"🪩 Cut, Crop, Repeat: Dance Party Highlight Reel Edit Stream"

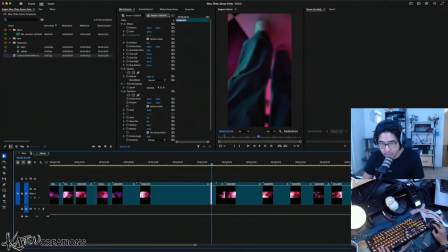(80:26)
Even though I wasn't paying attention right here, this might be cool.
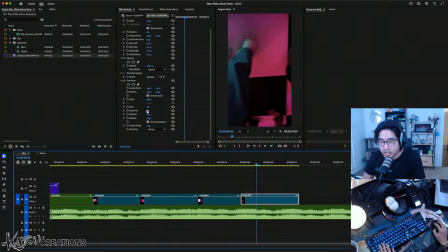(80:33)
That is kind of cool. Let's see how it looks when it's oriented properly.
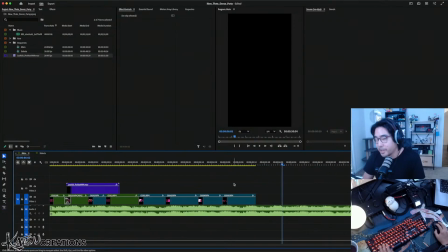(80:42)
Yeah, that works. That totally works.
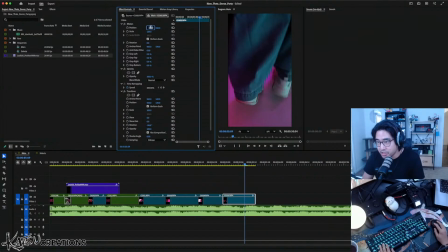(80:47)
Tell you why I think this works especially is just because of these colors. So cool.
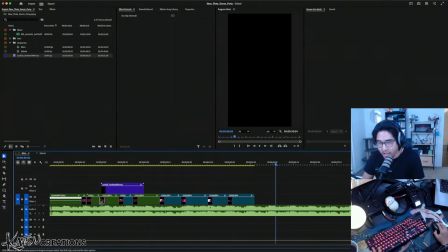(80:58)
Yeah, hell yeah.
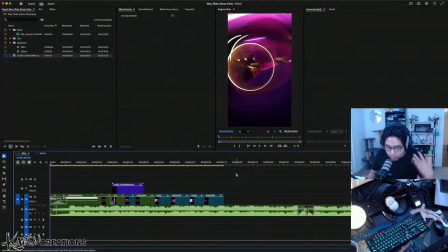(81:04)
So it's also important when you're going through an edit like this is to keep going back and rewatching from the beginning just to kind of make sure everything is working with each other. Because in the moment-to-moment editing, you can get caught up like I just did in like seeing something that looks really cool, and then you go back and you play everything as a whole, and it just doesn't flow right.
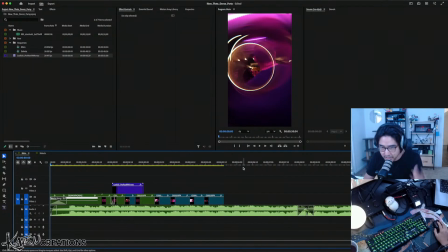(81:21)
So you'll see me do this often throughout this, is like going back to the beginning, rewatching everything again.
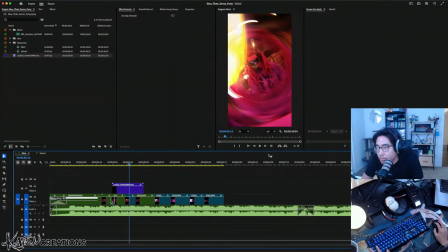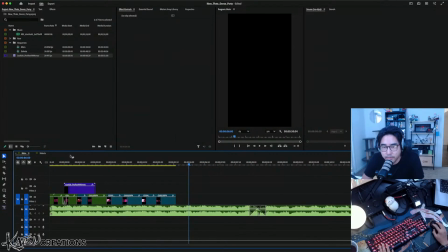(81:32)
Yeah. So far, so good. Let's keep going.
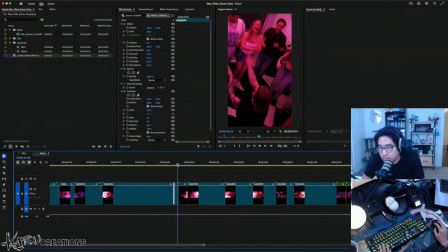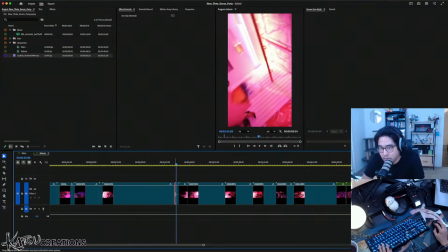(81:43)
This is really cool. And I like the energy of it. I don't know. I kind of want to maybe save it until later.
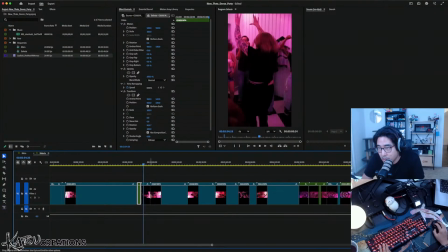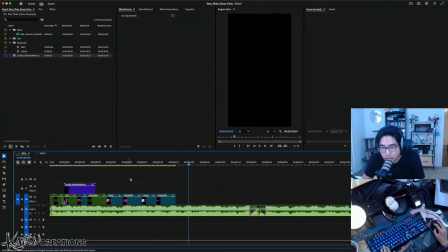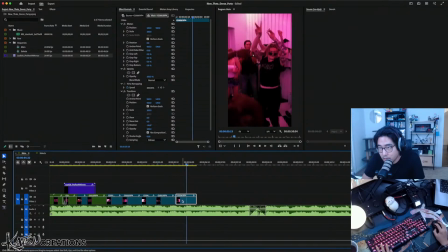I want these to feel a little more intimate than they really are. I'm gonna crop in a lot on this stuff. But what about the quality? This is such a short clip. What is this?
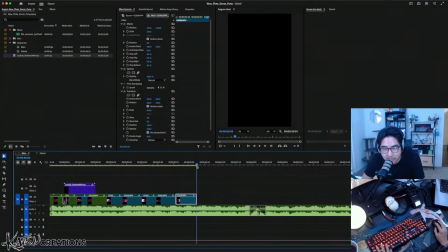(82:26)
A second? Just over a second. You're not gonna notice. You're not. Especially when you're looking at a phone from this far away. On a screen that's like this big.
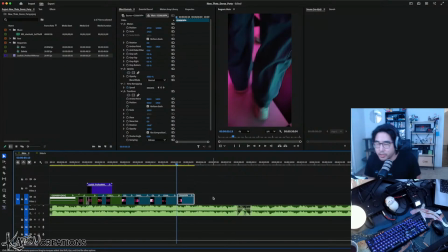(82:39)
Not a big deal. I'm not super worried about it.
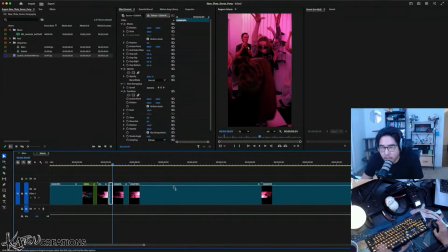(82:46)
Alright, so we're getting to the cool part here. Is this too chaotic?
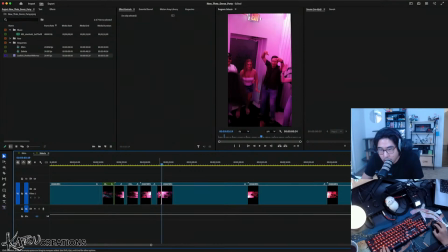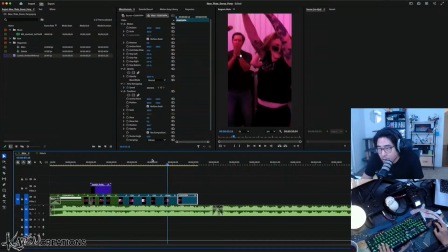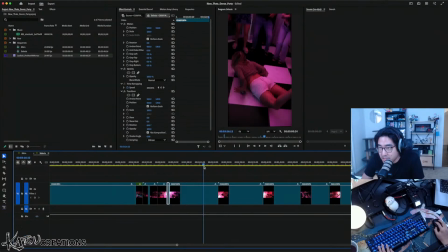(83:10)
It's not, but also we're pulling a lot of clips from the same angle, so let's mix it up and go somewhere else.
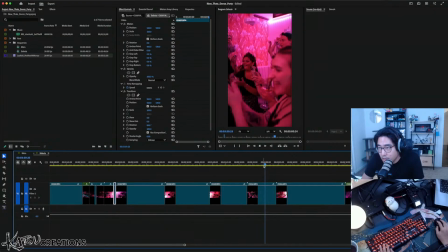Why do I keep doing this?
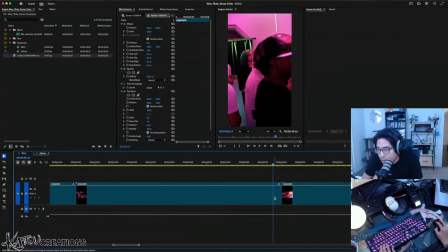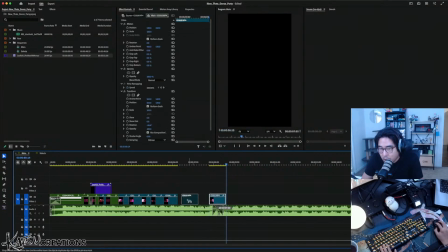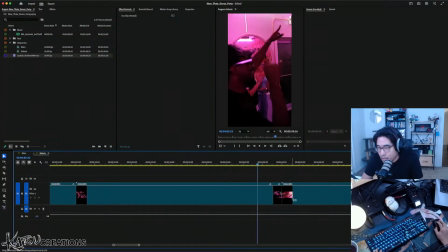(83:44)
No, we're still from the same angle. Mix it up. I need to go further down.
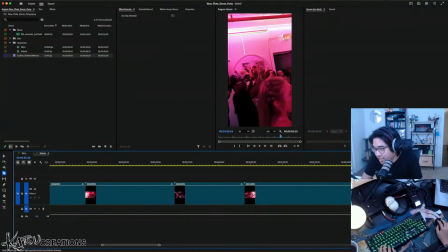(83:59)
I need to stop doing. The reason I keep doing setting the in and out points is because I'm using I and O, which are shortcuts for setting in and out points, which I'm used to doing in the source monitor, not on a timeline. That's why I keep doing that. I need to just make the cut. What am I looking for? Oh.
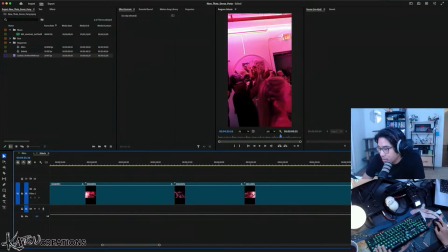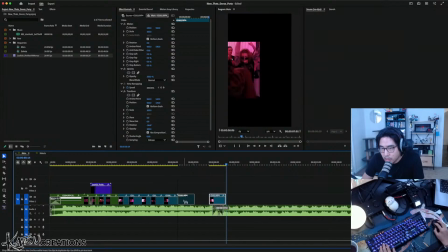Actually, I think